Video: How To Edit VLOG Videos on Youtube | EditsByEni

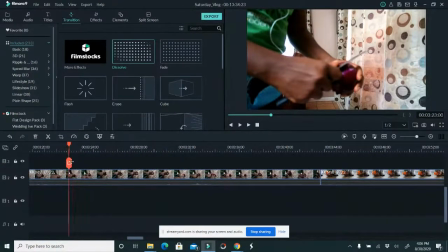I just didn't know, but now that I have this platform,
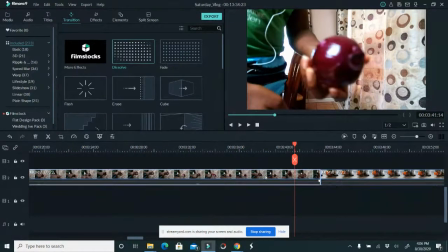I can teach you guys more on editing and all that lovely stuff.
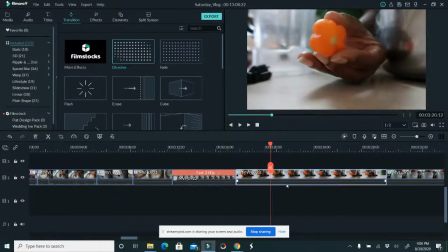So I like this. So you see how this one is. I want to change the vibrancy of it. So with this one, I'm going to come in here. I have an idea of what I want for this.
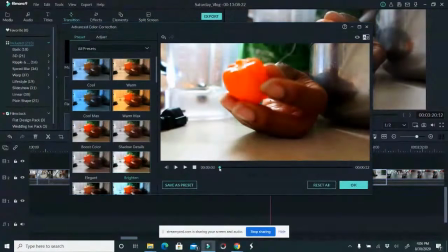This one, I just want to use the preset bright. When I use that, you can see the preset bright is too bright for me.
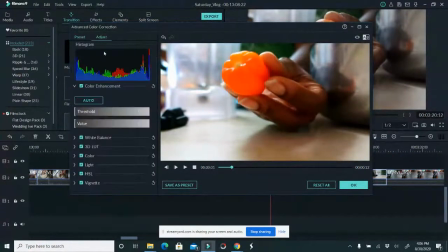So I'm going to go back to the adjust and adjust the brightness.
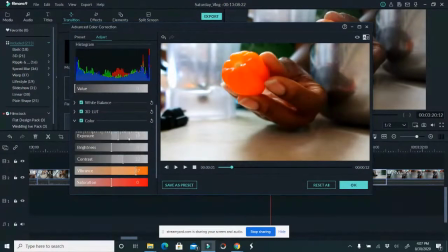So I'm going to go to the color. I'm going to adjust the exposure. Adjust the exposure just a little bit. Can it be downloaded on laptop? Yeah, it can be downloaded on laptop. So you just go to Filmora, just search for Filmora 9 and you can download it.
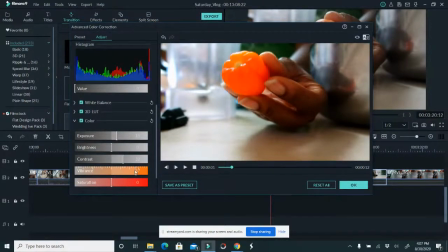Oh, thank you so much, CK Watch Kana. Thank you. I really appreciate it. So the vibrancy here, we're gonna see if I reduce the vibrancy, my focus point is on this Scotch bonnet. I don't care about this. I want to focus on this guy. So watch what happens when I increase the vibrancy.
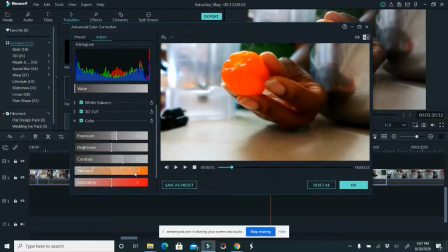It pops. So it's almost popping out my hand. Okay. And I don't want to the contrast. I can add the contrast just a little bit, but the vibrancy. So when I just watch that, you see how much this shines,
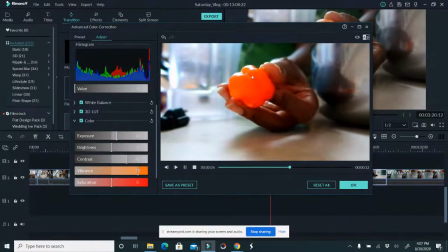and I still can see the indentation right over there very well.
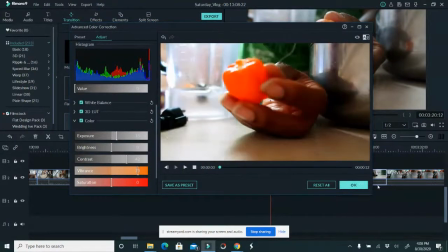So you pay attention to the detail. So that's it. That's all I really care about that section.
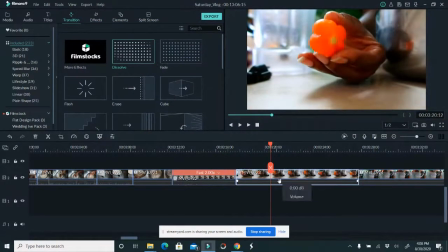So I'm going to come in here and yeah. And so bye. Thanks for coming. Good night. Okay, so yeah, and I do edit for people. I do all that stuff.
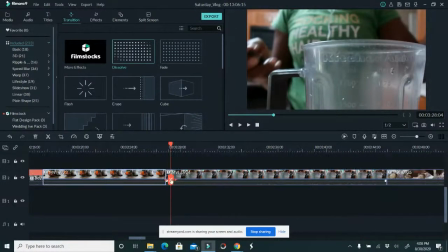So it's a lot of work. But yeah, I enjoy doing it. So now I'm showing how I'm cutting this up. So I cut this up, I cut up my onion and stuff. Now this part is where I grab the camera, so I'm cutting that out.
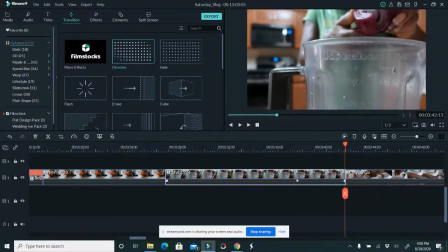So take that, reduce this, and then I'm going to speed this up just a tad bit.
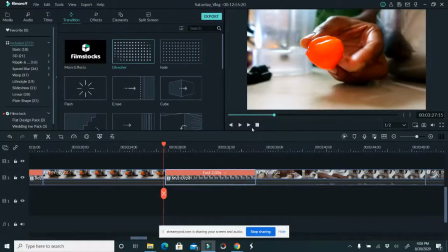So just speed it up just a tad bit because I don't want to lose. So when we come in here, we come here and boom, we do that.
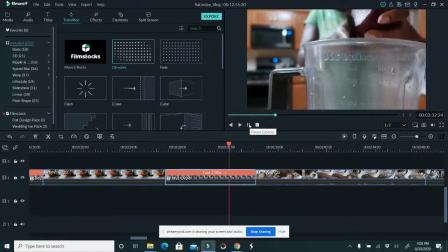And then you can get just like that. So that is awesome.
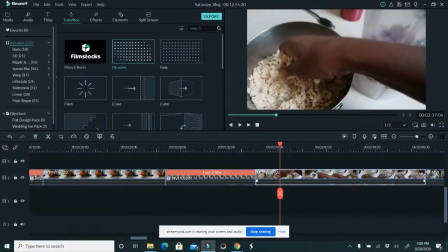So here is where I'm showing where I'm kind of picking up my beans and mixing my beans in there.
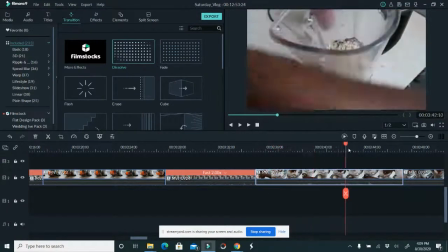So at this point,
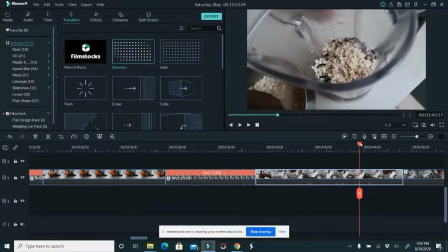because knowing my audience, they like watching cooking videos, but sometimes my retention drops sometimes. So I have a short story I'm going to tell around this area. So I need the length of the video to accommodate my voiceover. So yeah, okay.
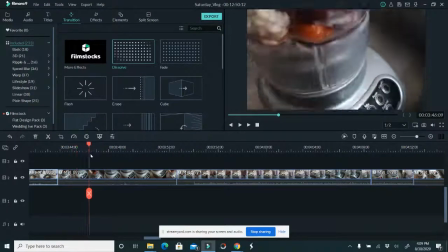So right here, I'm going to be showing some parts of the clips because that part of the clip has to do with my story time.
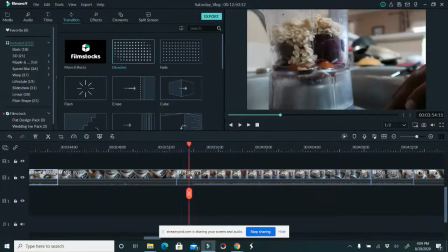And then I'm starting my blender like that. Okay.
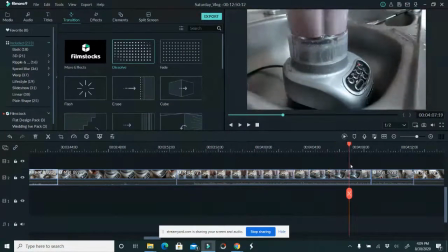So I start my blender and stuff. I also talk about that part.
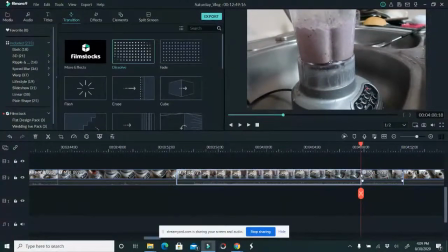And then I cut this part off and we are rolling.
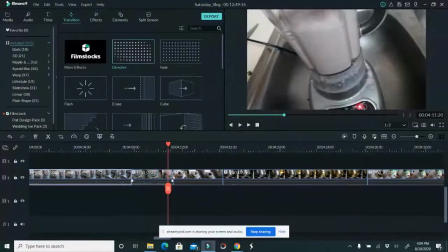So all that is left now is just a whole bunch of cutting and cutting. So let's do that. I'm just going to cut. And when it comes to vlog, you're pretty much cutting the beginning and the end.
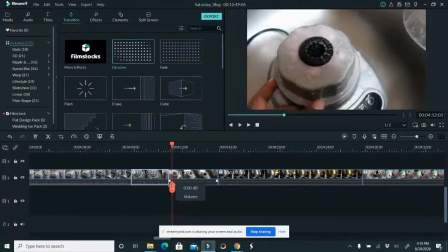That's what vlogs are. So vlogs, I'm pretty much cutting the beginning. So this is the beginning right over here.
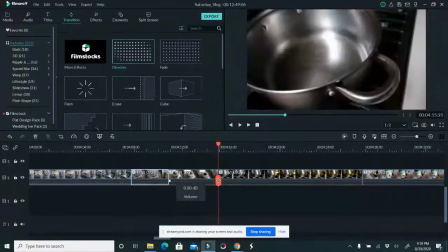I've already cut the end of that. That's seamless. Okay. And then I'm showing my oil.
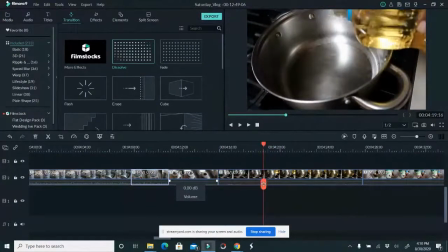I don't want to, look at that. That's quite interesting. So yeah, okay. So I just want to show where I'm pouring the oil. I don't care to show an empty pot, see? So you just want to show where you're pouring the oil. That saves you time. And I'm still under my 12, so it's 12 minutes.
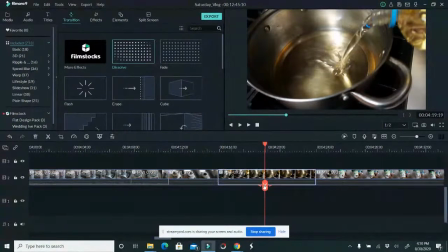I'm still under my 9 minutes. So I pour my oil like that. And once I finish pouring the oil, I cut out that part. See?
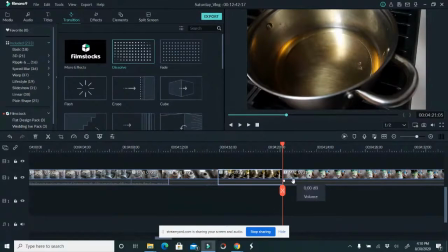So you don't, all this part that's, some people don't cut out all that part and they make their videos like 40 minutes long, 30 minutes long.
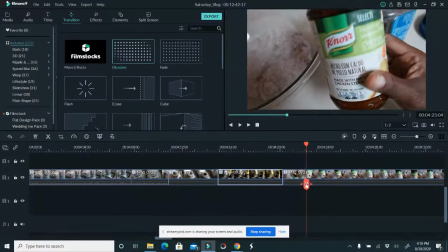I'm like, I gotta watch that. So this is also you can cut out blurry area. Ooh, let me remove that. So I just cut out blurring area and stuff.
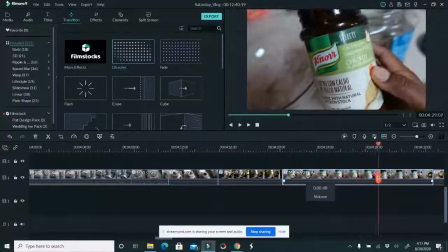And then I focus on the important part. I'm talking about this chicken here, sauce right over here.
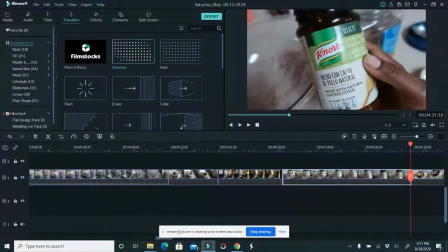And then, yeah. Okay, let's save this. Always save, always save. So we're going on, moving on.
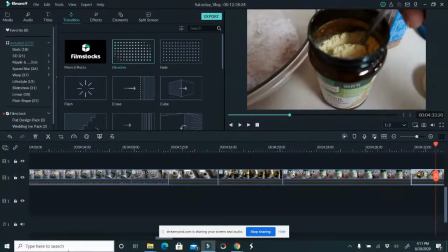So right here is where I'm scooping that stuff. Let me make this, let me scroll this.
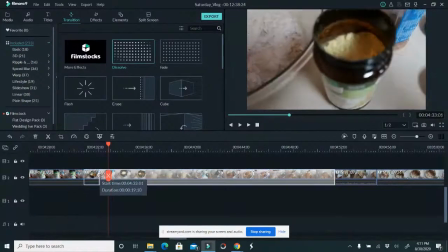Okay. So right here, I'm just scooping my mixture right over there, scooping it, pouring it,
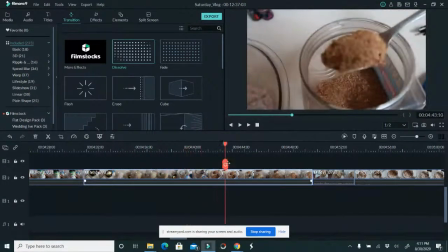and then scooping this, pouring that right over there. Boom, boom, boom, boom, boom.
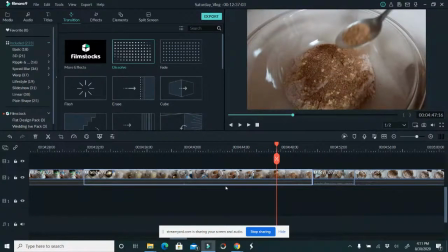Okay, I'm gonna cut that. Someone says, I want to get better with editing, and this definitely helps. You have a good, oh, thank you so much. CK Watch Corner, I appreciate you so much. I did a video earlier on. It's a longer video.
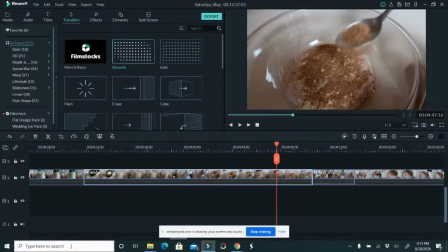If you do how-to videos, how to do this, that video is very detailed on how to do that.
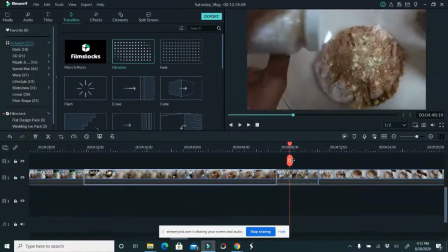So this is another style of editing that is really much easier to manage. So if you do vlogs, those are easier to manage styles. So I'm going to be doing other styles of editing in the future.
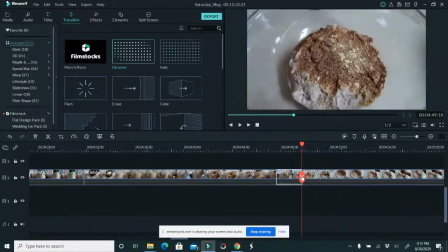So stay subscribed, turn on the notification, and you can see my other videos. My other videos are like 1 minute long, 5 minutes long. I think the longest was 7 minutes long, but I keep my videos very short and brief.
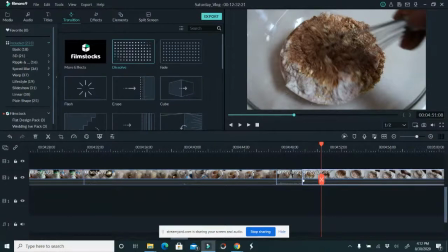So now for the stuff I'm just mixing. So I just want to right away.
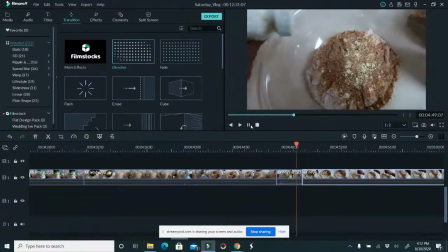So this is what I'm looking at. So I'm going from boom, boom, boom, mix, mix, mix. Okay.
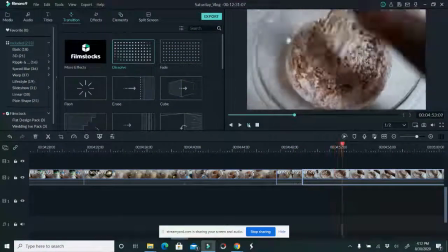And then while I'm mixing,
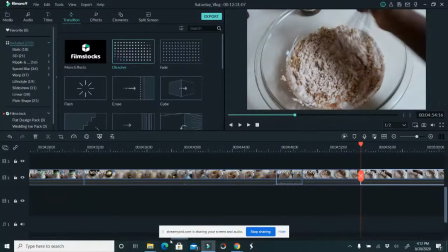then I want to cut that part out because I need to pull in to retain my audience. I need to pull in another look, and the other look is going to come here. Watch this.
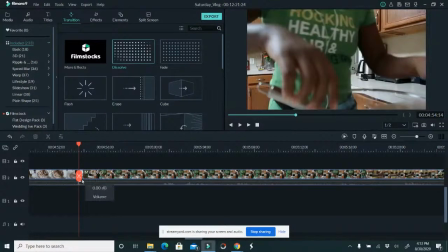That is the other look right over there.
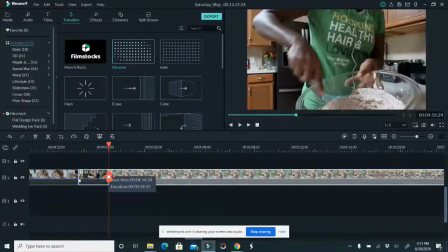So when you are recording videos and stuff, always think about audience retention.
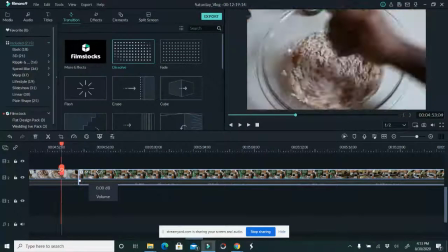Like, okay, this is too, I need another look. Because who wants to be, I mean, as an audience, who wants to be watching me mix this for 5 minutes, which is what I did.
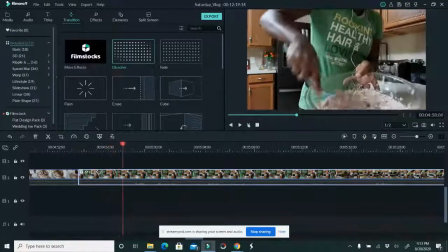Okay, nobody wants that. So here, mix, mix, mix, do the same thing, cut it out.
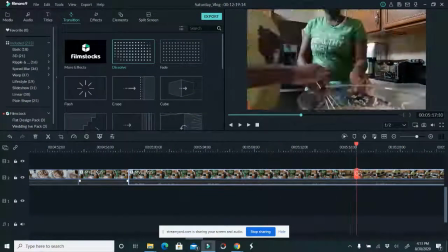And then you can even speed this up. But instead of me speeding this up, I told my daughter and I put her in there.
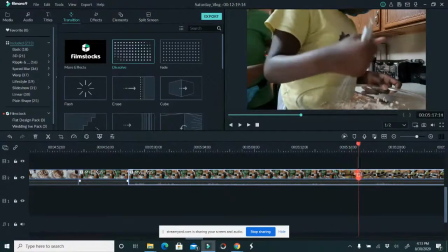Okay. So I'm going to put her in there.
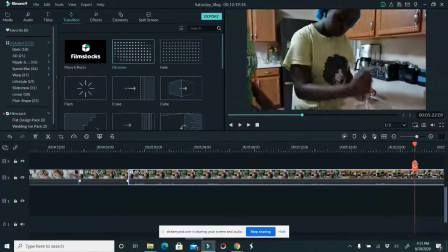And because the view is similar to my view, I'm moving the camera angle.
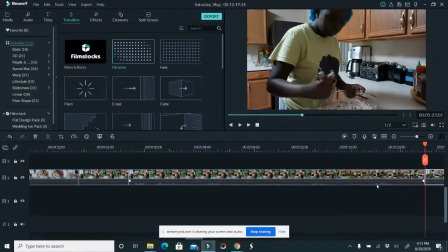Okay. So I move the camera angle. I'm going to cut this out. I'm going to put her in there. Okay. And then put her in there.
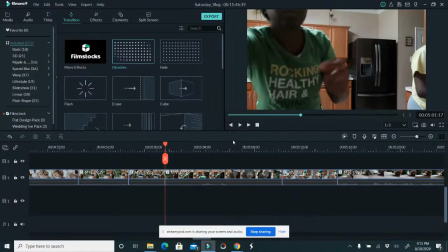And then at one point, I also will be, oh, I don't know why I'm showing that.
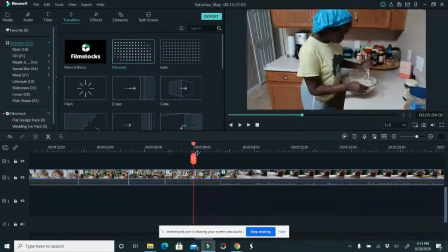That's dumb. I also move the camera angle, you see, to show another angle of her as she's doing mixing.
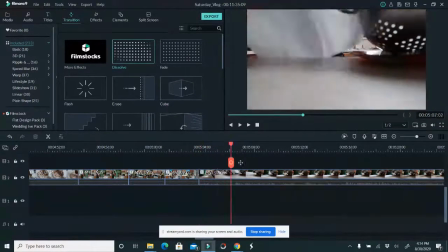Okay, so cut that out. Now, this part, I find it redundant.
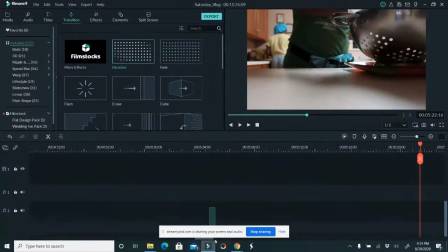I don't know why I recorded this part. I really don't know why I recorded this part.
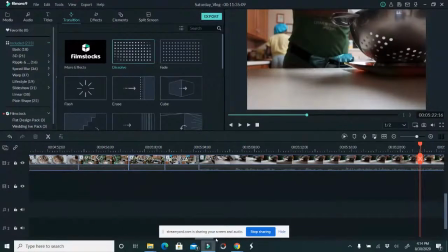Okay. Hi, thank you so much, Atinoke. Thank you. So now, yeah, I don't know why I recorded this part.
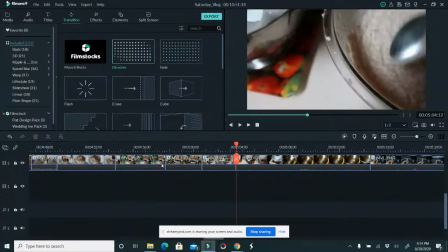What was I trying to prove? Okay, yeah, oh, the camera was rolling and I didn't know. So at this point, I'm showing how I test the Akara, okay?
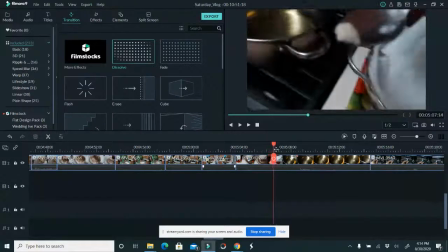So I'm coming in here, I'm taking a little bit of dot of it, I'm showing it here.
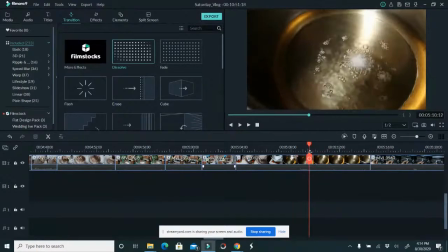I put it on the oil and it's sizzling. So right there when it starts sizzling, I cut out that part.